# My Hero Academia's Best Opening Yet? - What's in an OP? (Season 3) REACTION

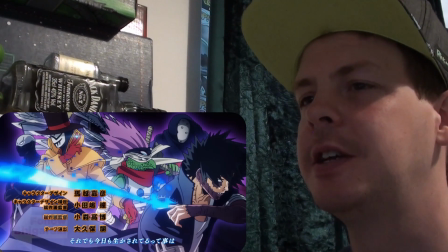8:15 Yeah, they're not all on the same page completely. Because they're both loyal to Shigaraki and follow his ideals.
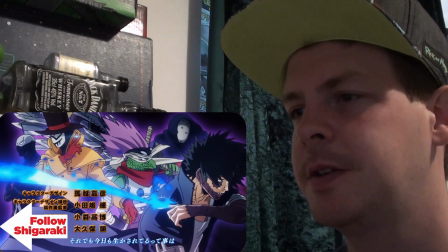8:23 Dabi and Spinner are looking to the right, meanwhile, because they're both followers of the Hero Killer Stain and want to create the better world that he envisioned in direct opposition, though they don't know it yet,
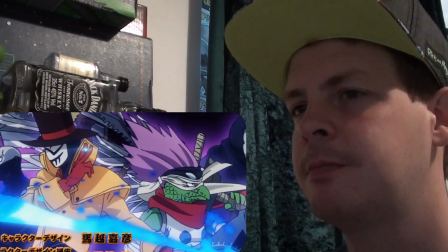8:34 to Shigaraki. Also, as a neat little aside, Mr. Compress is holding the shrunken Bakugo in his hand.
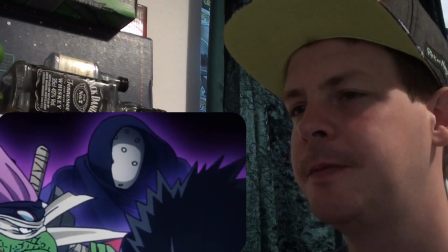8:41 The guy in the cloak and mask, Muscular, is looking directly at the screen because all he wants is chaos.
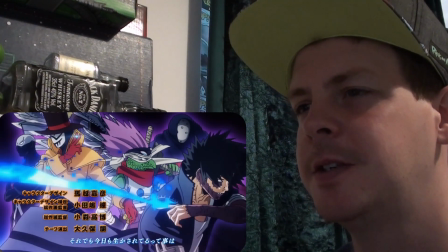8:47 Yeah, that's true. He doesn't really care about either of those things, does he? And she looks directly into the camera when she pops up as well.
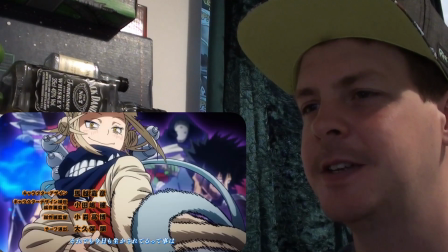8:55 But she does a little bit more than that. She smiles at us as she toys with her needle in an unmistakably flirty manner.
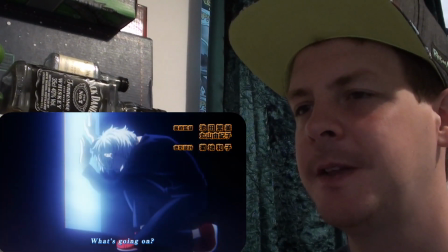9:02 Then she throws it directly at the camera, which isn't just a clever and beautifully animated way of cutting to the next shot.
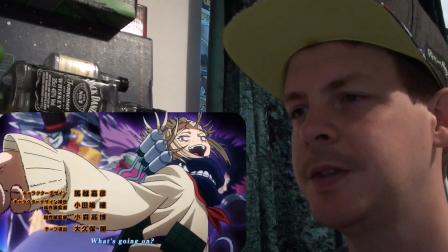9:10 It also tells us who she's looking at the camera in all
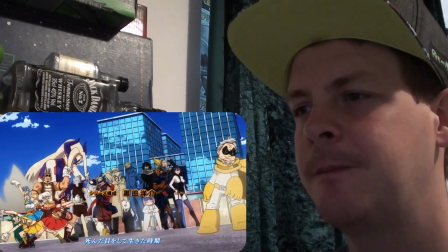9:14 three of these shots represents deku's perspective that's why he's not
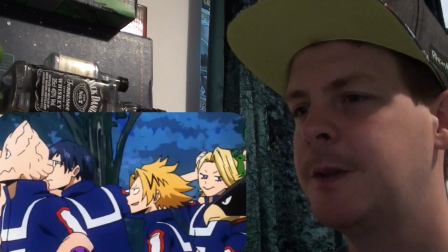9:19 running with his classmates and why aoyama is looking at him although that comes way later
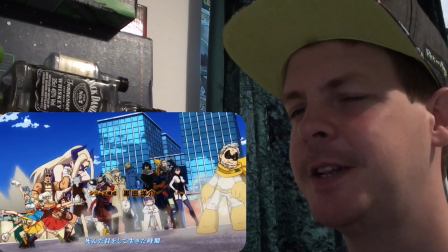9:23 why the camera frames the pro heroes in such a reverential light and why the villains
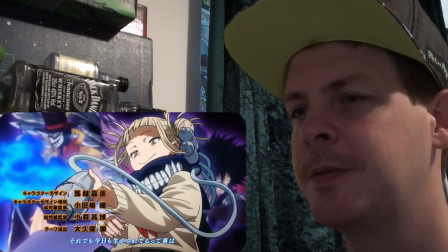9:28 look so intimidating by comparison it's also why toga flirts with the camera during the summer training
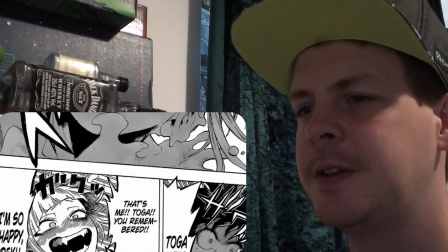9:34 she becomes obsessed with deku and starts stalking him relentlessly and in light of that it makes
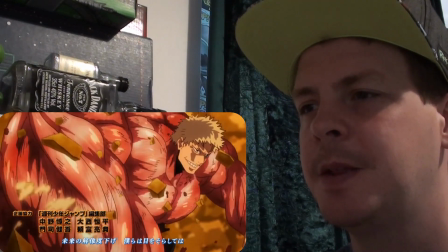9:41 because he wants to fight him, yeah. Oh, okay, that's an interesting way of looking at it, yeah, okay.
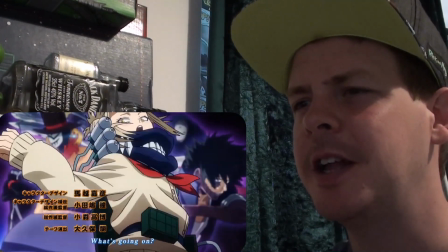9:48 I like that.
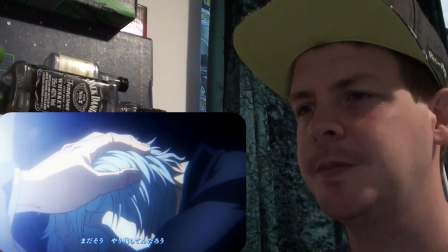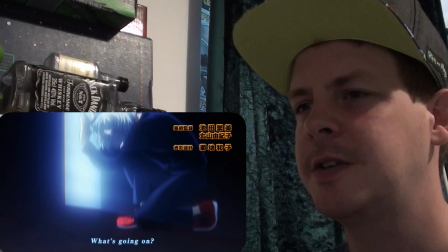9:54 All for one, yeah. Yes. The twist with Shigaraki is cool as well, I love that.
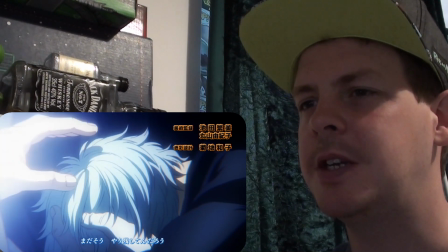10:05 Nope, it's okay.
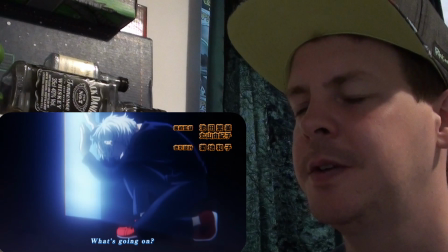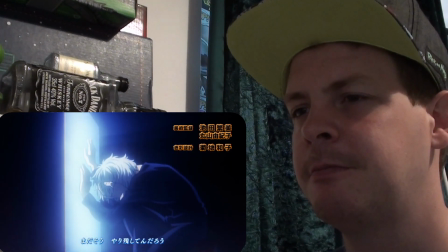10:11 Shigaraki is left alone, and his mentor is carted off to jail.
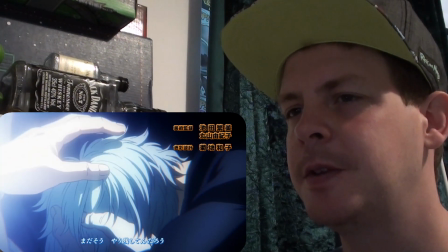10:15 Since All For One's influence is still with him, now he's strong enough to forward his home.
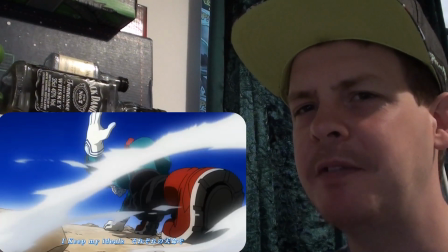10:21 I may have lost, but I have still won.
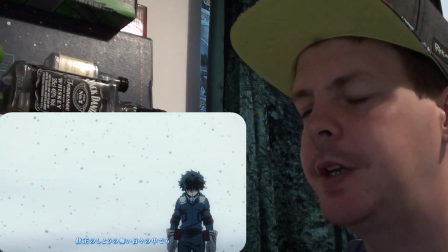10:28 And shortly after, we see what he's sad about, as Bakugo appears behind him, and he turns grey, hanging his head to the feet.
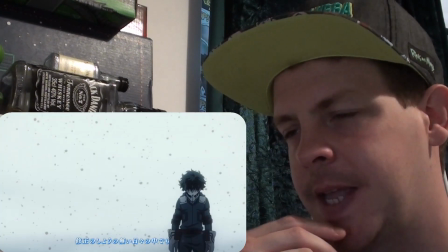10:36 At first glance, this seems to be a simple character introduction, since the characters hate each other but bakugo is notably not in front of the same canyon
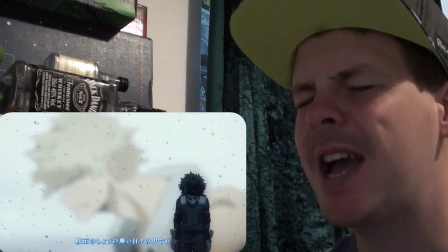10:45 background as all of the other action shots use and that's because at the end of the training camp arc bakugo gets kidnapped by the league of
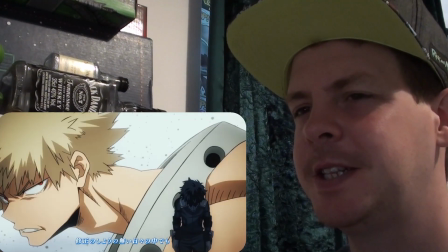10:53 villains who hope to turn him to their side bakugo's angry explosive attack isn't just for show then it's a response to that proposal
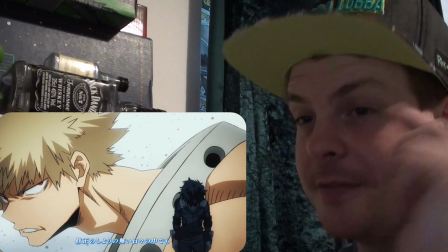11:02 since he's not exactly big on the whole villainy thing despite his i love that i was like there's no Where he's gonna go we see Ida and Kirishima engaging in
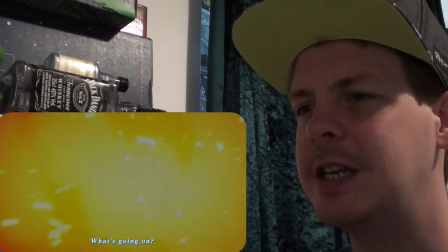11:11 battle, which is significant because they Along with Deku are the ones who charge in to actually save Bakugo from the villains while All Might is busy battling all
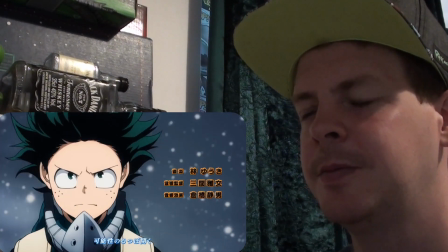11:20 for one And with their help the despondent Deku reclaims his resolve and gets ready to fight Coming in with that face drop All Might flies
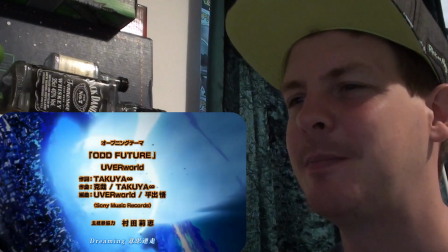11:28 down to deliver a devastating punch to the center of the city This is him charging in to fight all for
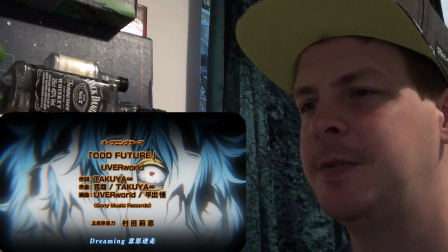11:34 one one last time Then we cut back to Shigaraki walking forward purposefully in front of the creepy,
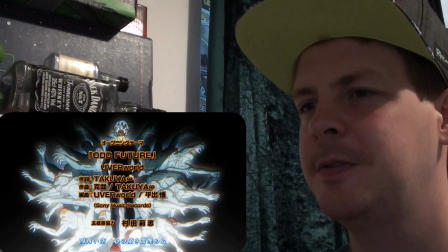11:40 grasping horde of Nomus.
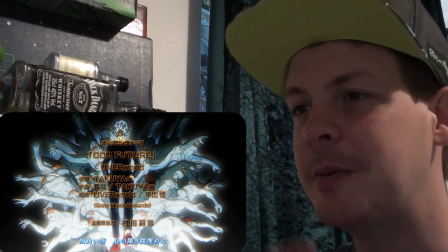11:42 He is now moving forward on his own, truly leading the League of Villains instead of just falling orders, and leaving his defeated mentor behind,
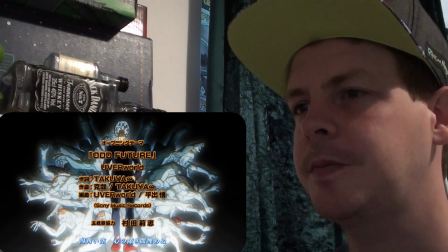11:51 which is exactly what All for One wants, to let Shigaraki's hatred fuel him to achieve even greater levels of villainy now that his mentor is gone.
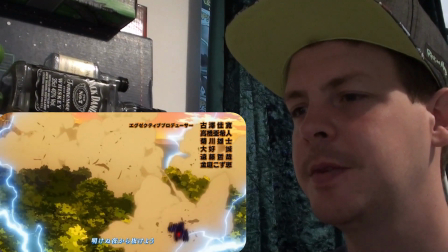12:00 After that, we jump back to the training camp mark to see all of Deku's classmates,
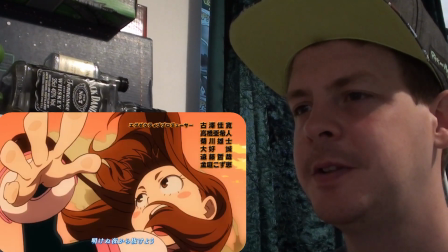12:05 It's like jumping out of an explosion in the woods giving everyone a chance to let their power Here we go literally in aoyama's case there are
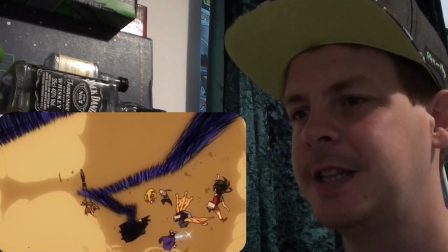12:13 Interest here firstly it's worth noting that tetsu tetsu tetsu tetsu is mixed in with class a
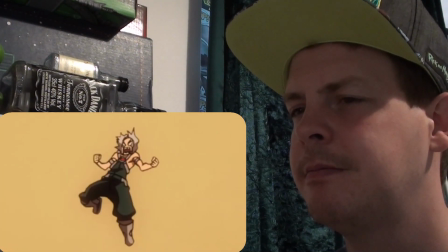12:18 in place of Kirishima And he does play a key role in taking down one of the doors doesn't it?